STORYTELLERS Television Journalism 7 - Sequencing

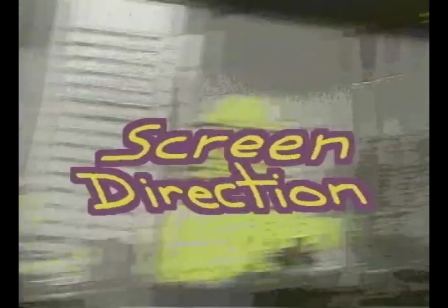275s
Screen direction. Make sure the direction people are moving and looking is consistent from shot to shot within a sequence.
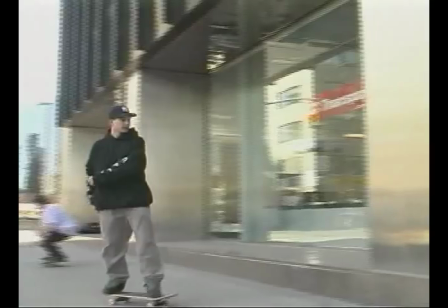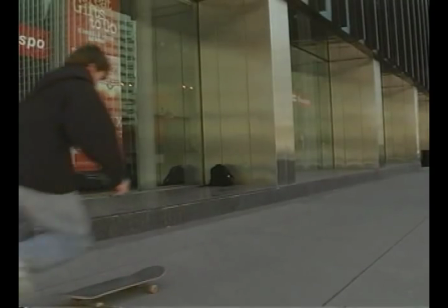287s
Here's the trick. Imagine a line going right through the action in the direction of motion.
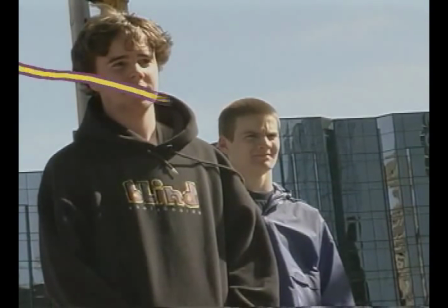296s
Or think of the direction people are looking as an eye line. This is called the axis.
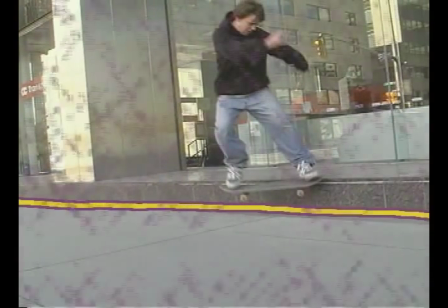307s
Be sure to stay on one side of the axis to shoot for different shot sizes.
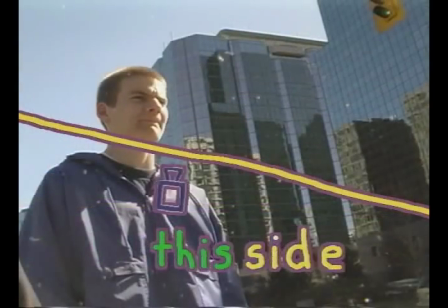312s
Now the screen direction of your shots will match.
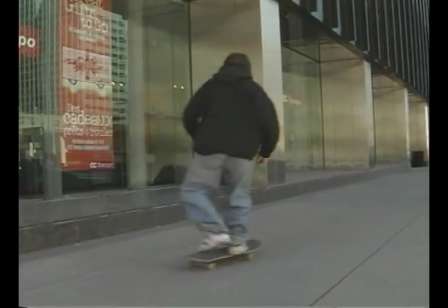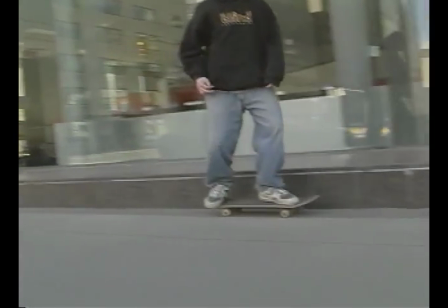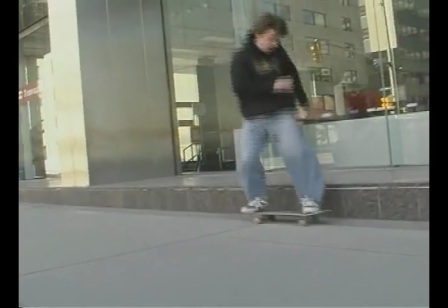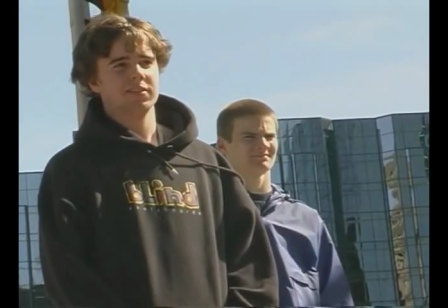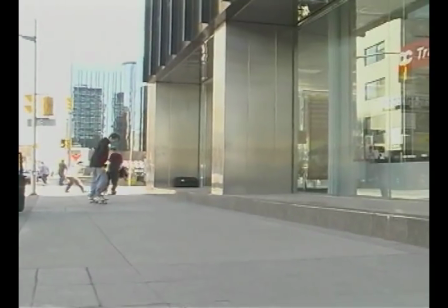347s
When you cut together shots from opposite sides of the axis, your shots won't match, and the audience will be momentarily confused.
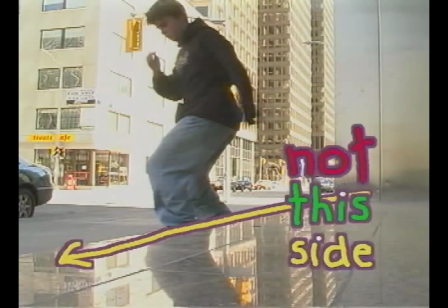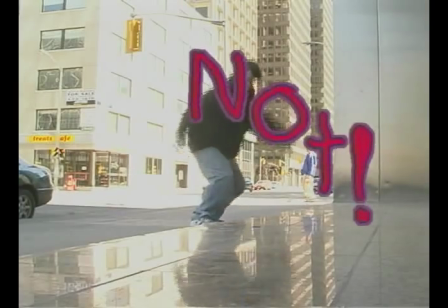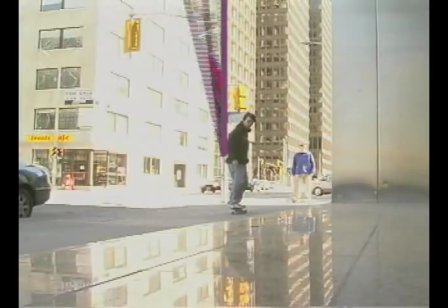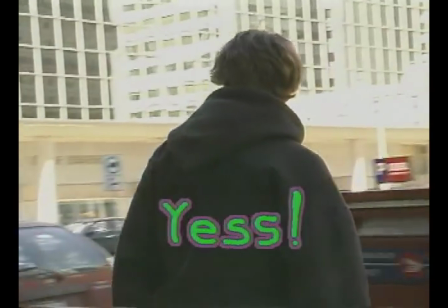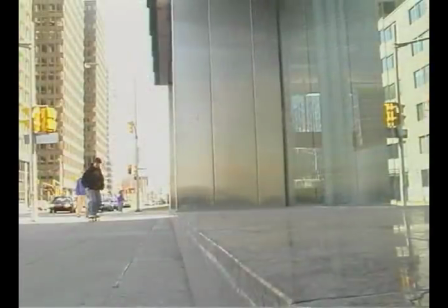386s
If you do have to cross the axis, you can really help out the editor by getting some neutral shots,
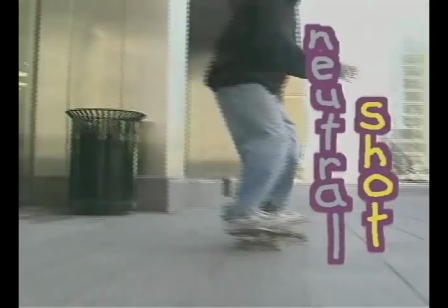392s
shots taken from in front or directly behind the action.
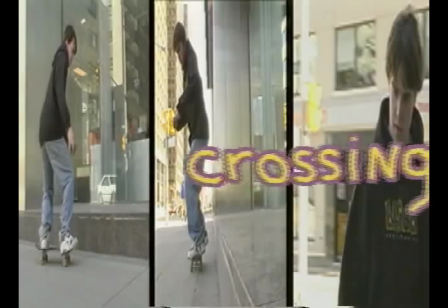398s
Neutral shots make the crossing of the axis less disturbing for the audience.
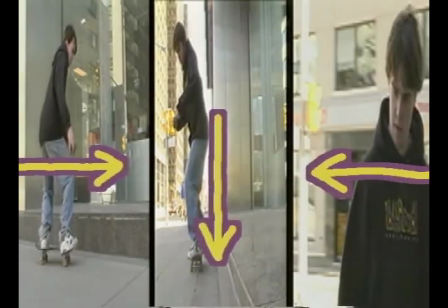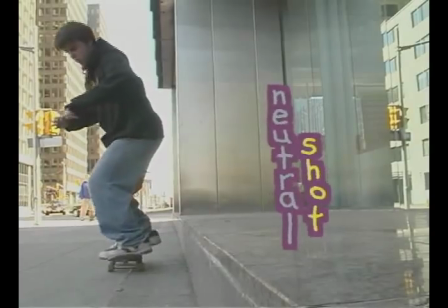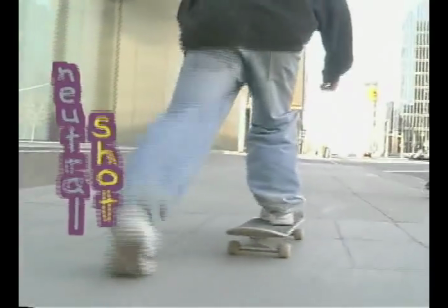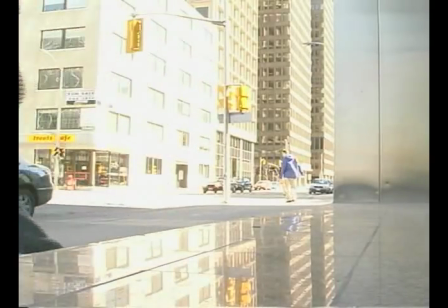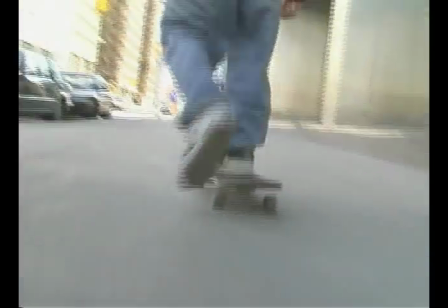424s
Don't forget close-ups and cutaways. Cutaways are shots away from the main action.
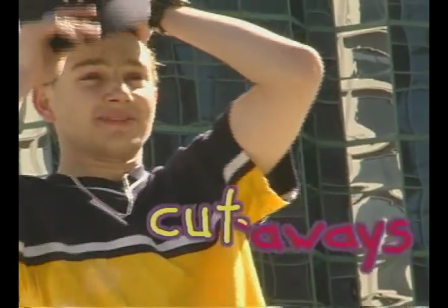432s
Get close-ups of faces, people watching, something that has been established in an earlier shot as part of the action.
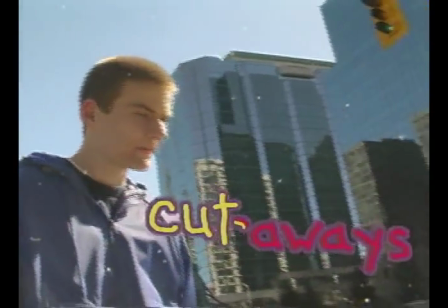441s
Cutaways are great for time management. When watching a cutaway, the audience doesn't see how far the action is advancing.
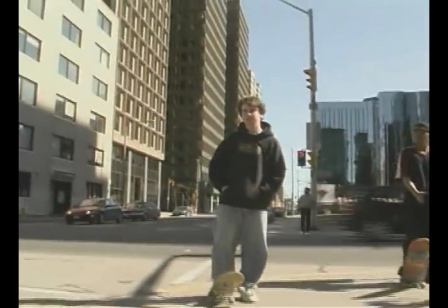449s
So if a sequence needs to be shortened, the editor can cut back to the action when it's almost over.
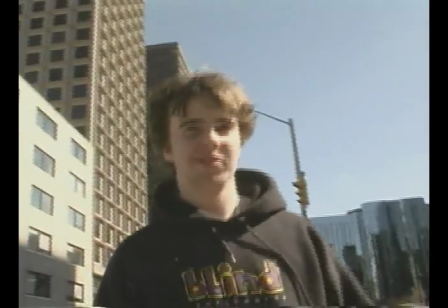455s What are you doing now?
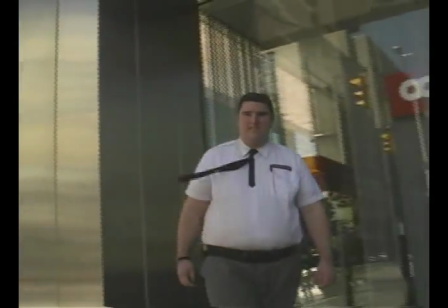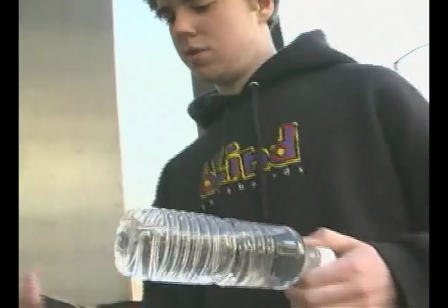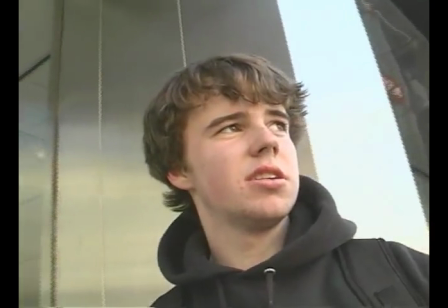468s
And for a sequence ending, be sure to get a shot that says, "This sequence is over."